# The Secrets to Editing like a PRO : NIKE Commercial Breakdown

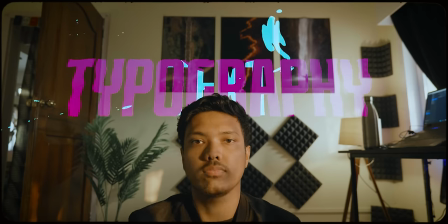246s
If you like the text that I've used in today's video and you want this cool looking text in your videos as well you should definitely check out motion array
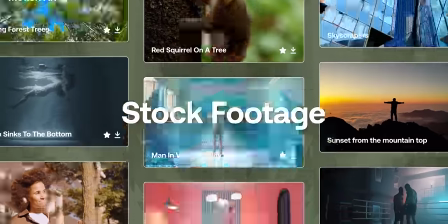253s
motion array has lots of different types of video templates stock footage photos music and sound effects it's really easy to use you can download things in a second and in my opinion it is the quickest way to take your videos to the next level in my current video i have used their after effects template and 3d tracked it to the background so that makes the video go from this to this in seconds the best thing is that you get all these types of plugins and extensions for different type of softwares like premiere pro after effects photoshop davinci resolve final cut pro all
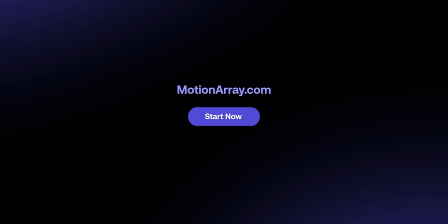281s
under one membership only so visit the link in the description and check out motionary for free and if you decide to purchase the annual membership you get a 50 discount so it's up to you if you want to take your videos to the next level or not back
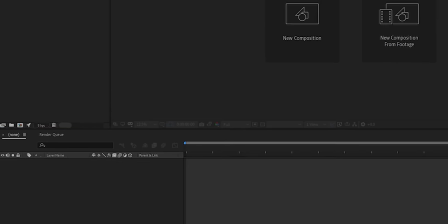297s
to the video we have a simple text here that says find your greatness so i took the clips to after effects and rotoscoped out the subject then i place the text behind
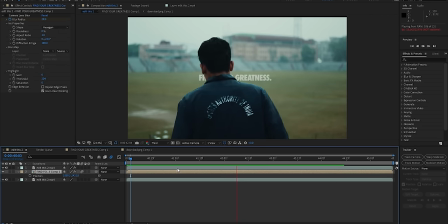305s
the subject and 3d tracked it so that it sticks to the background. It looks good but it still doesn't look realistic.
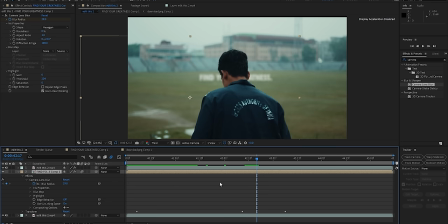311s
So what I did is I added a camera blur onto the text. Right as the subject leaves the frame, I placed two keyframes and unblurred the text. So that gives it a realistic feel and it makes a psychological impact in the viewer's mind that the boy is looking at the text in front of him. And off he goes to find his greatness. I have done an entire breakdown of my sound design workflow, so if you haven't checked it out click here. Anyways, in this video the sound effects that I used is cycling, swimming, running, boost sounds, risers and also a greeting sound. I have placed them in according to the action and layered them with the beat of the music. So let me quickly give you a before and after adding the sound effects.
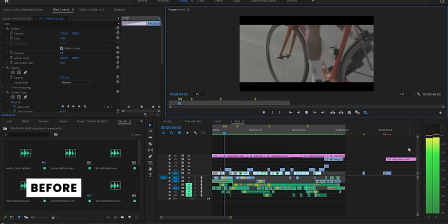When the sound effects complements the music, the video just becomes 10 times better. Something else that I like to do in my edits usually is play with the juxtaposition of clips, meaning I like to place fast paced cuts in between normal shots. Let me give you two examples of this.
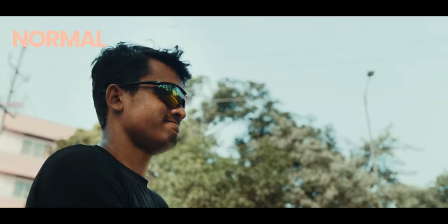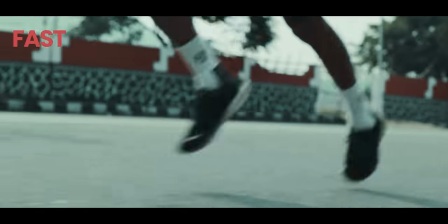So what this does is that it changes the flow of the video and keeps the audience more engaged. Now since this video is a spec commercial, this allows me to have total creative freedom. When you're editing your project, keep that in mind and see what the script demands. And keep your objective clear. What do you want the audience to feel? How can you achieve that? you should have the answers to these questions when you're editing.
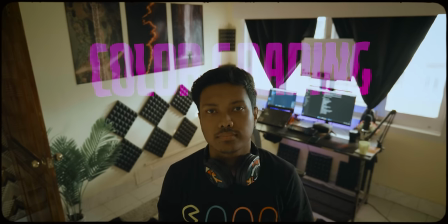Similarly, like the last point and the previous point before that, I have also made a video on color grading. So if you want, you can go and check it out. It's one thing to understand how to color grade on a purely technical level, but it takes a deeper understanding of the psychology of editing to get the greatest emotional impact on your audience.
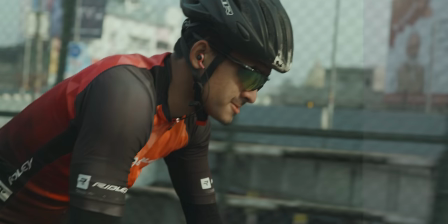438s
So let's talk about why I chose the tones and what gives it the sporty look. Saturation tends to emphasize the world by broadening the field of view, while desaturation tends to emphasize on the character by focusing on the viewer's attention.
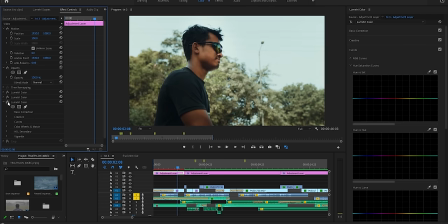453s
Hence, I decided to desaturate the greens in this video. Low contrast images with lifted blacks and rolled off highlights create a dreamlike look,
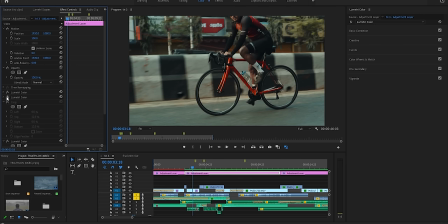462s
while high contrast images with deep blacks and bright highlights create a visual intensity. Hence, I decided to go for a high contrast look in this video.